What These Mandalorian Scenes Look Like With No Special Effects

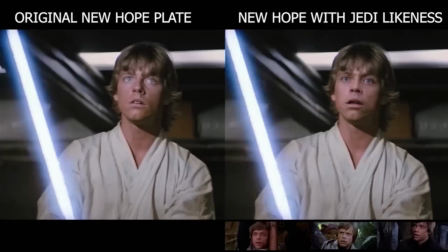[8:14]
In order to create this younger visage, art director Landis Fields took 4K footage from all three original Star Wars films,
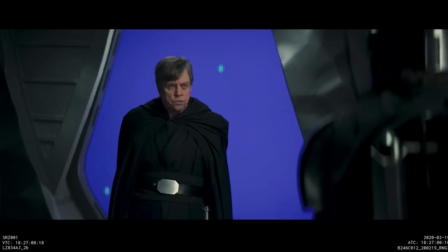[8:22]
interviews of Hamill from the same time period, and still photographs from the set to compile what Favreau calls the library of faces.
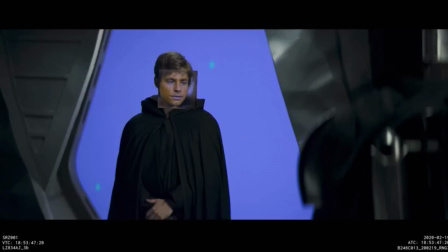[8:30]
With thousands of images from the era of the original trilogy,
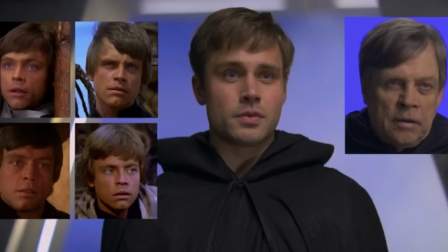[8:33]
the deepfake program's AI could then rebuild expressions and match facial characteristics and specific movements that lineup with Hamill's lines in The Mandalorian. That library of faces was then added onto an actor, and there you have it, a 1983-era Mark Hamill.
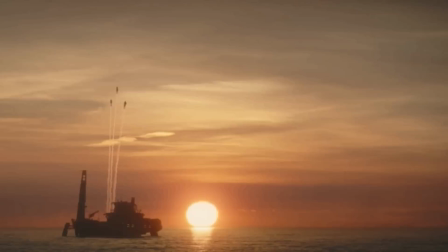[8:49]
A major goal of The Mandalorian showrunners has been to give audiences more than a simple illusion of reality.
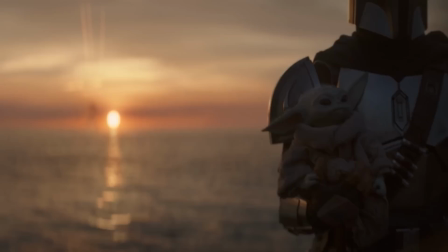[8:55]
When it comes to filming varying geographies of foreign planets, creators of the series have taken it upon themselves to film as though they're actually in unfamiliar conditions.
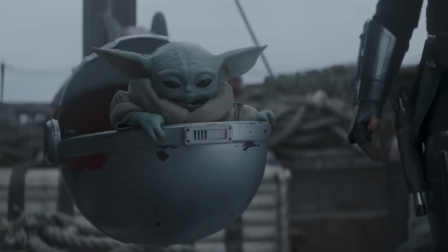[9:04]
For example, when it came time to create the planet of Trask in season 2, crew,
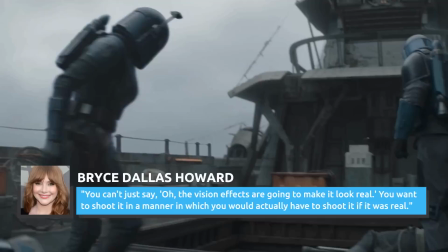[9:08]
director Bryce Dallas Howard explained, "...you can't just say, oh, the vision effects are going to make it look real.
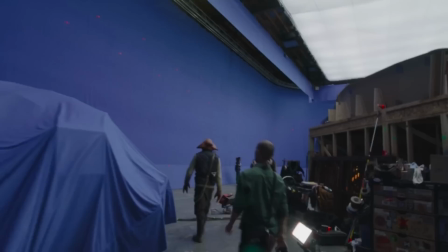[9:13]
You want to shoot it in a manner in which you would actually have to shoot it if it was real." "...and then the audience believes that it's real."
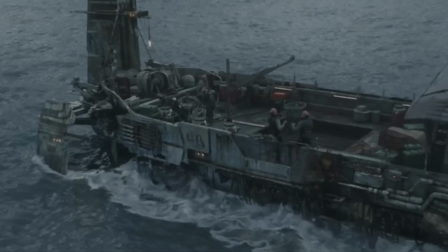[9:21]
Of course, digital special effects, CGI, and other combined computerized renderings are the cherries that top the cake.
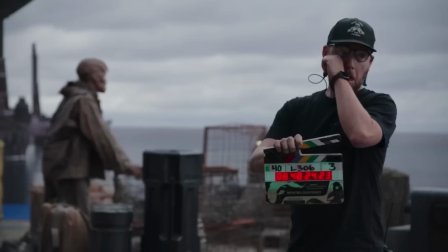[9:28]
But in order to achieve the look that made up most of the boat scenes in this episode, a massive set was built to replicate the ship's deck.
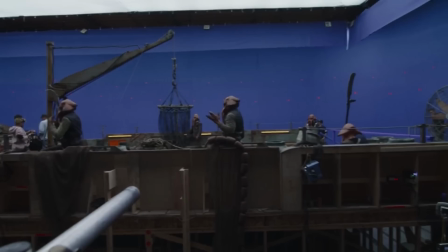[9:35]
The The challenge, according to the special effects crew, was making a static boat stage look like a moving ship.
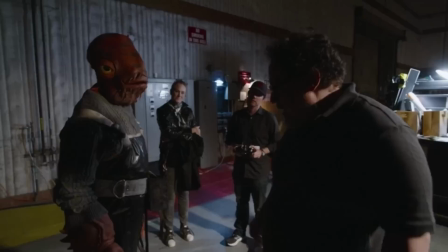[9:40]
Of course, with the use of those fancy LED landscape screens and the ability to alter parallax views as well as specialized camera movements and CGI additions,
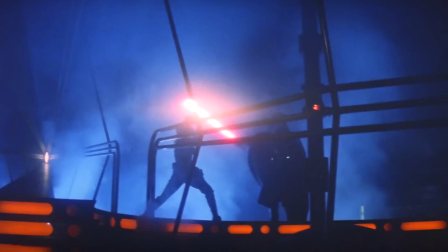[9:49]
the boat set ultimately never had to actually move. True lightsaber visuals have always been a visual effects feature exclusive to the Star Wars franchise,
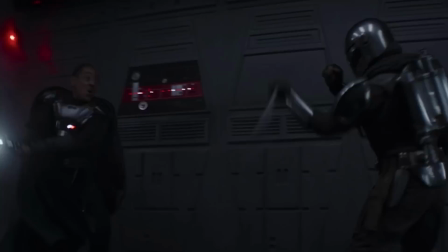[9:58]
and the weapon's inclusion in The Mandalorian is particularly special, In the same way that Moff Gideon's Darksaber made its first physical appearance on the series,
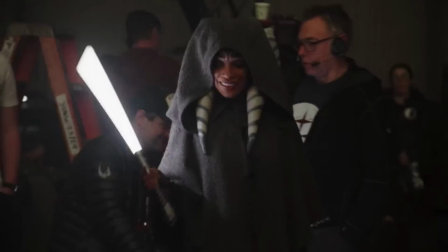[10:07]
Ahsoka Tano's twin White Blades made their live-action debut as well.
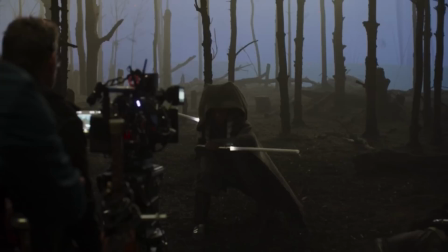[10:10]
Being able to capture actual light from props was a relatively new way to film lightsabers when The Mandalorian was filmed.
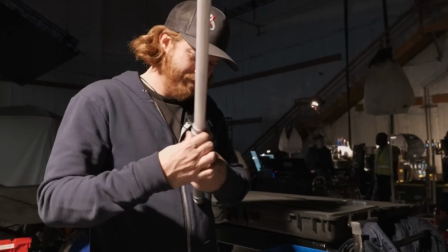[10:17]
To get the right effect of lightsabers during filming, a visual technique known as interactive lighting was utilized.
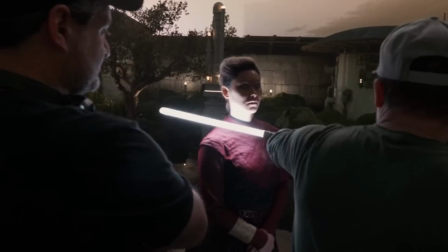[10:23]
This process involved LED lights built into the base of prop sabers,
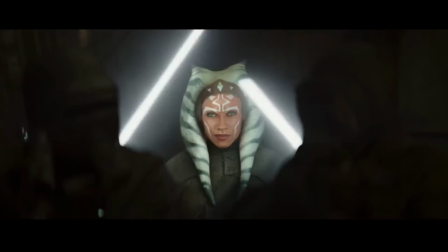[10:27]
which allowed the camera to capture how sabers would project real light and shadows on and around the actors,
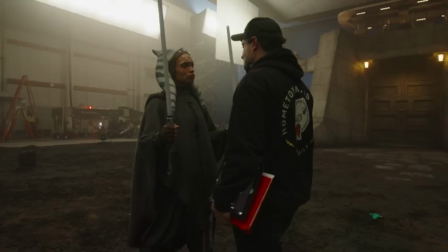[10:33]
without obscuring the camera's field of vision with light distortion. From there, cinematographers were easily able to frame the camera on specific focal points,
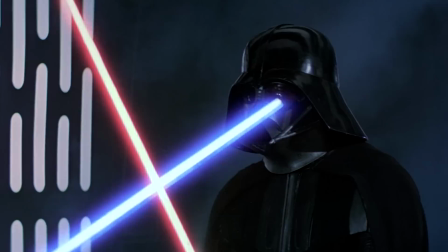[10:41]
based on where the interactive lighting from the prop lightsabers were highlighting character features.
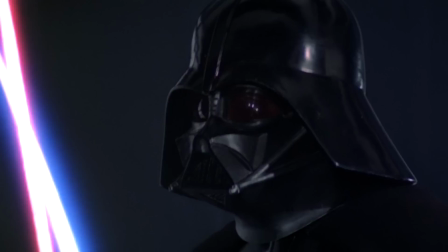[10:46]
Without the light source and the props, early film lightsabers didn't cast light or shadows. This was noticeable by the lack of lightsaber glow reflected on actors' faces.
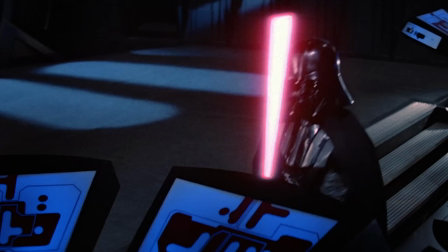[10:55]
Sabres from the original Star Wars trilogy got their glow effect from reflective tape on the props.
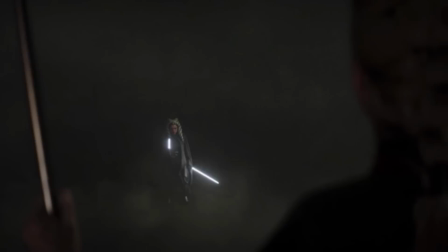[11:00]
Colors and other effects were added to individual frames in post-production, using a technique known as rotoscoping.
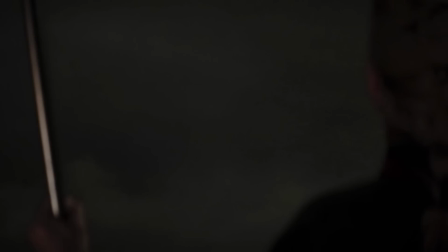[11:07]
When you compare that to The Mandalorian, you realize just how far the worlds of special effects and Star Wars have come in the decades since.